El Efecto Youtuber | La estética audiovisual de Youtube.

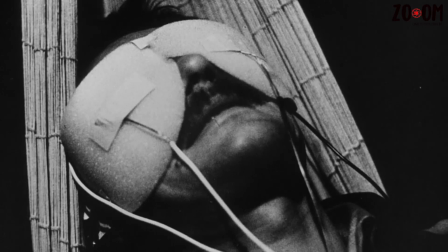248s
La sensación de encierro y el terror provocado por las imágenes, sin lugar a dudas, creaba una experiencia aterradora.
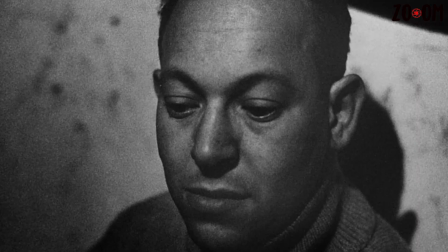255s
La convención, fotografías, con voz en off que interpreta un texto,
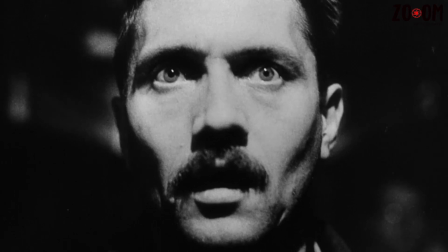259s
a la par de un audio cuya función es recrear un espacio que no percibimos
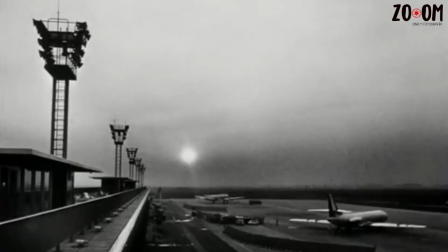264s
y dar la sensación tridimensional de la cual carece por no contar con imágenes en movimiento.
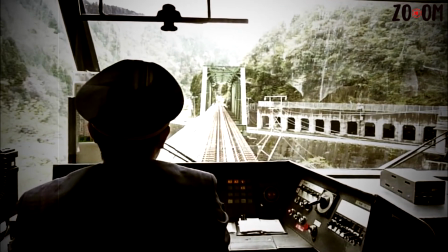270s
Los canales dedicados al terror ocupan esta convención para aderezar los tops y relatos que incluyen como parte de su contenido,
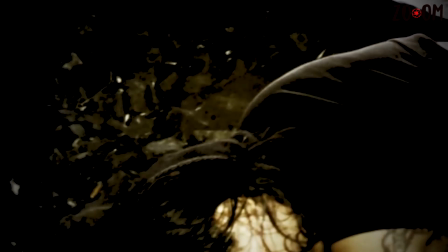277s
sin la maestría de Marker en el guión pero empleando los mismos elementos, a veces con retoque en las instantáneas para perturbar la realidad.
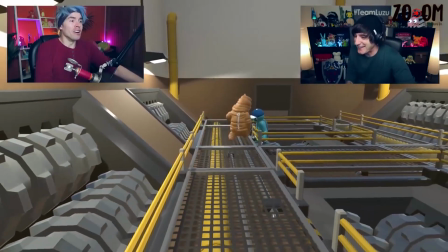286s
En esencia, la convención es la misma. Los gamers han encontrado un nicho en YouTube para hacer dinero de lo que más les apasiona.
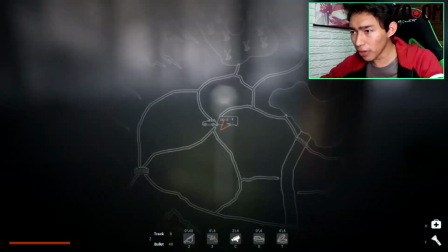293s
Sin embargo, para que funcione el formato, tuvieron que pasar décadas de adaptación a lo audiovisual.
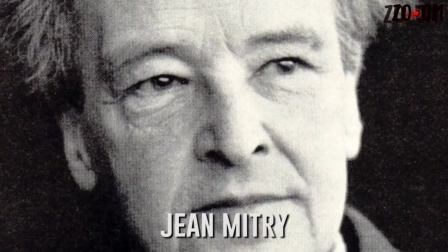299s
Para explicar el fenómeno, tenemos que recurrir a un teórico de la imagen, Jan Mitry,
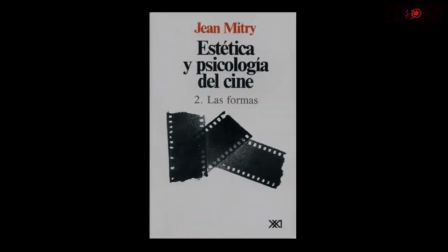304s
quien pronosticaba un efecto de multipantalla en el que el espectador sería capaz de prestar atención
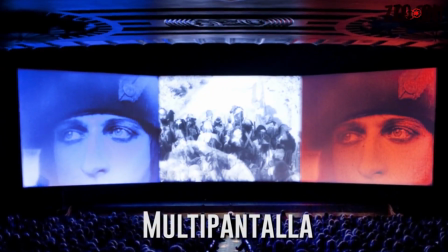309s
a varias pantallas a la vez y comprender perfectamente bien qué pasaba en cada una.
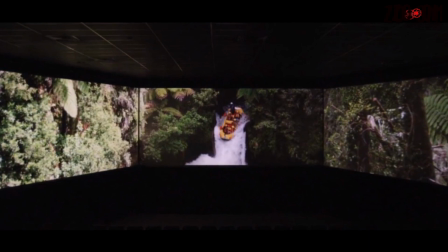314s
Si quieren profundizar más en el tema, los invitamos a ver nuestro video ensayo de Unfriended, en donde desglosamos toda la teoría.
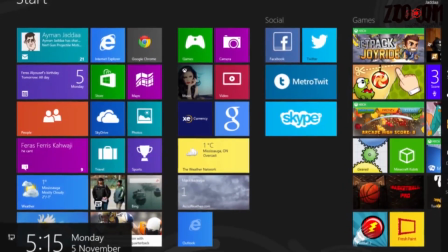322s
Continuemos. La evolución en el entendimiento de imágenes surgió gracias a la computación que a través de su
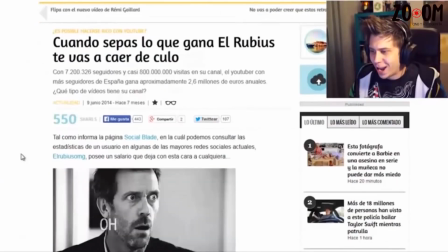327s
sistema de ventanas ha permitido al espectador atender múltiples acontecimientos.
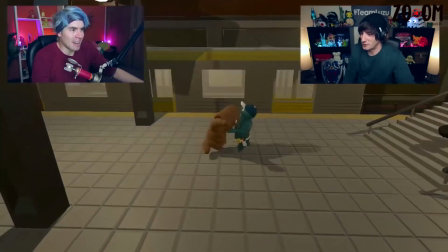332s
Los gamers se nutren del fenómeno. En una ventana el personaje disfruta del juego, mientras que en la otra percibimos el juego mismo con todo su detalle.
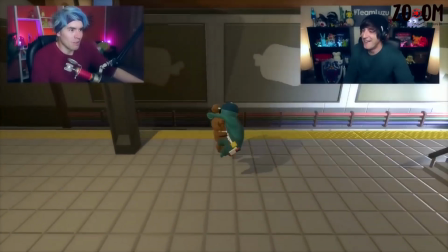341s
Dos tramas coexisten de manera simultánea. Dos historias se narran, la del juego y la del protagonista del gameplay.
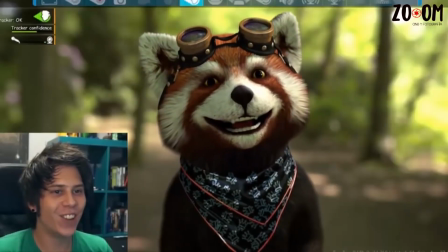348s
A pesar de ser en apariencia algo muy sencillo,
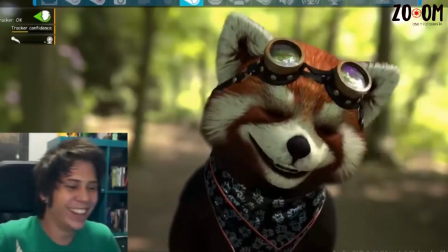351s
los gameplays funcionan gracias a la evolución del espectador, que tuvo que aprender a leer dos imágenes al mismo tiempo.
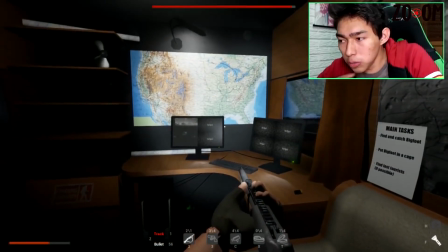358s
Si bien pareciera un fenómeno simple, pensarlo dos décadas atrás habría sido desafiante e improbable.
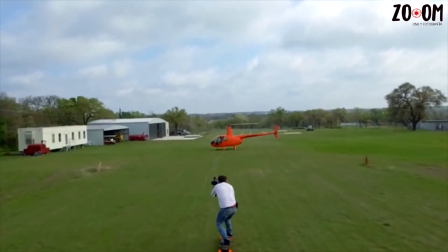365s
Sin embargo, el gameplay no es el fenómeno más interesante. Uno de los contenidos a nivel audiovisual más destacado es el que produce Casey Neistat.
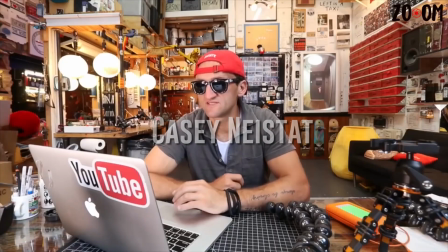374s
El efecto Neistat se pulió prácticamente desde los primeros años como profesional del norteamericano.
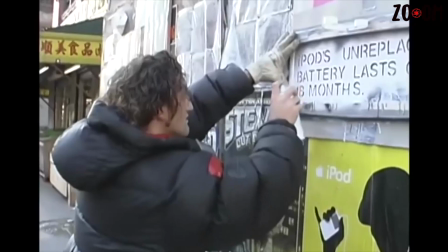380s
En sus blogs encontramos diversas técnicas cinematográficas que van del timelapse al ya mencionado corde sobre el plano,
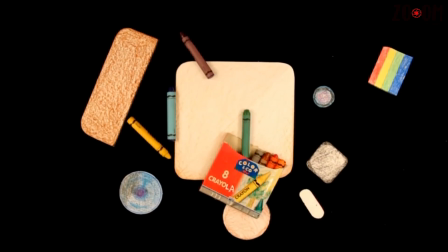387s
a la animación stop motion y al rompimiento de la cuarta pared.
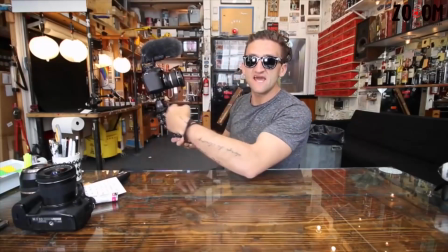390s
A esto habría que añadir el uso de diferentes soportes de cámara, como la cámara en mano, el tripié, etc.
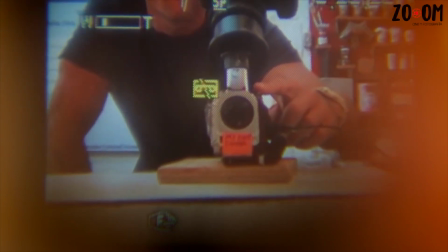396s
El cruce de resoluciones y la inclusión de nuevas tecnologías que van del iPhone a drones de alta gama.
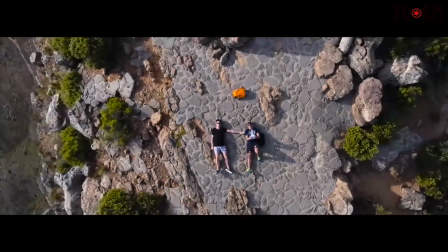403s
La creatividad de Neistat parece no tener límites y, como siempre, se ha tropicalizado.
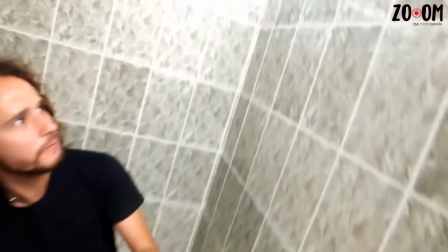409s
Si no me creen, visiten el canal de Luisito Comunica.
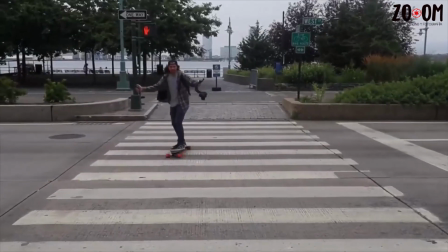412s
La maestría del bloqueo subyace en la edición que pasa completamente desapercibida y sus creaciones recuerdan a los preceptos de Michael Chehoff,
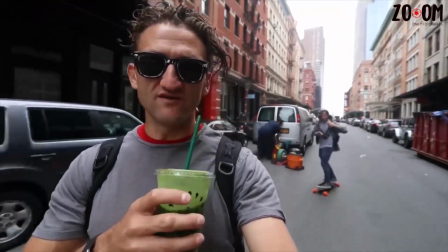420s
sobrino del gran escritor Anton, que comenta que una gran obra debe tener cuatro características.
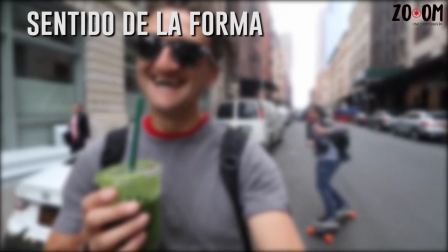426s
La primera de ellas es el sentido de la forma que refiere a una estructura fácil de comprender y que parta de punto A a punto B.
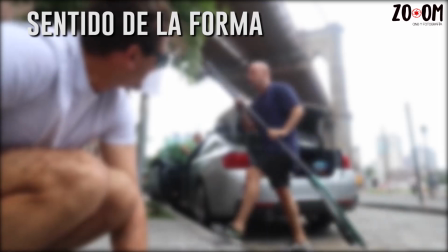434s
Neistat comprende a la perfección esta idea y la implementa en sus blogs, que se estructuran exactamente de la misma manera.
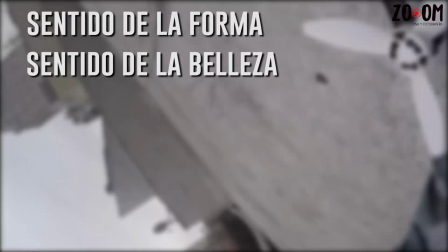442s
La segunda característica es el sentido de la belleza, que refiere a la armonía con la que se conecta una imagen con la otra.
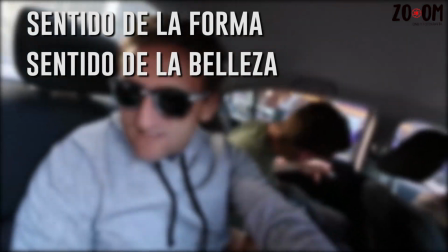449s
Si apreciamos la edición y los planos de Casey, notaremos que están perfectamente planeados.
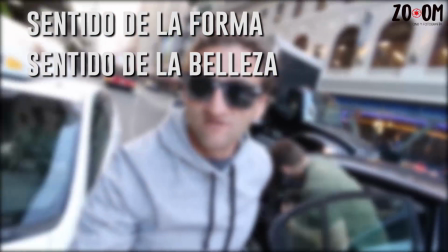454s
La tercera es el sentido de la facilidad,
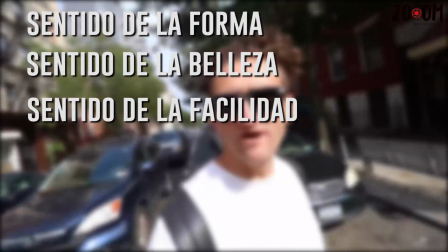456s
que consiste en hacer creer que la creación se hizo sin complicaciones, y es ahí donde más brilla el estadounidense.
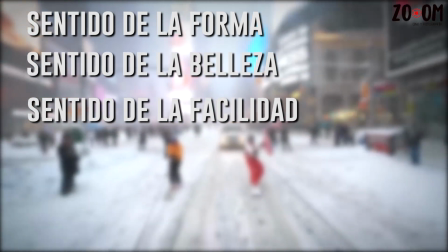463s
Sus blogs parecen realizados con muchísima sencillez, a pesar de que detrás de ellos hay un complejo entramado.
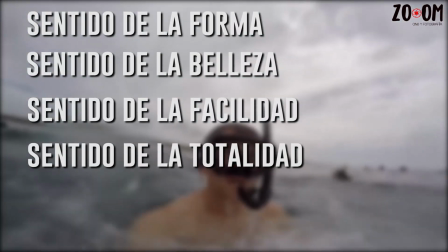470s
Y finalmente el sentido de la totalidad, que consiste en que todo lo que se crea debe ser una cosa en sí misma,
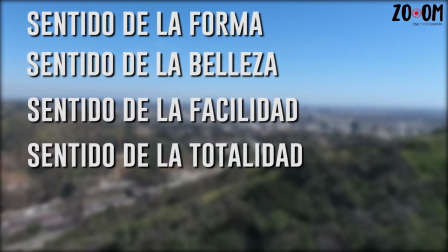476s
tener una identidad propia, lo cual ha conseguido con un estilo prácticamente inigualable.
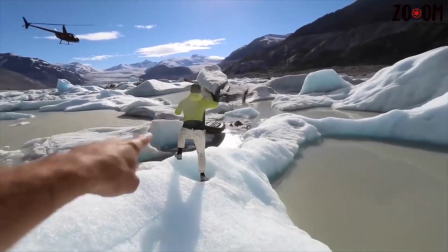482s
¿Quién es su youtuber favorito? ¿Qué otros estilos se encuentran dentro de la plataforma? No olviden suscribirse, comentar, compartir,
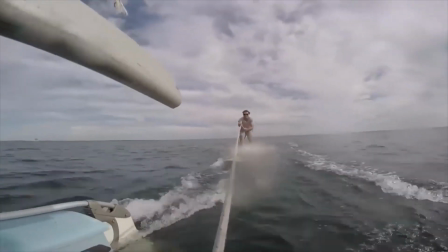489s
regalarnos un like y para más información sobre cine y fotografía visitar sumf7.net ¡Hasta la próxima!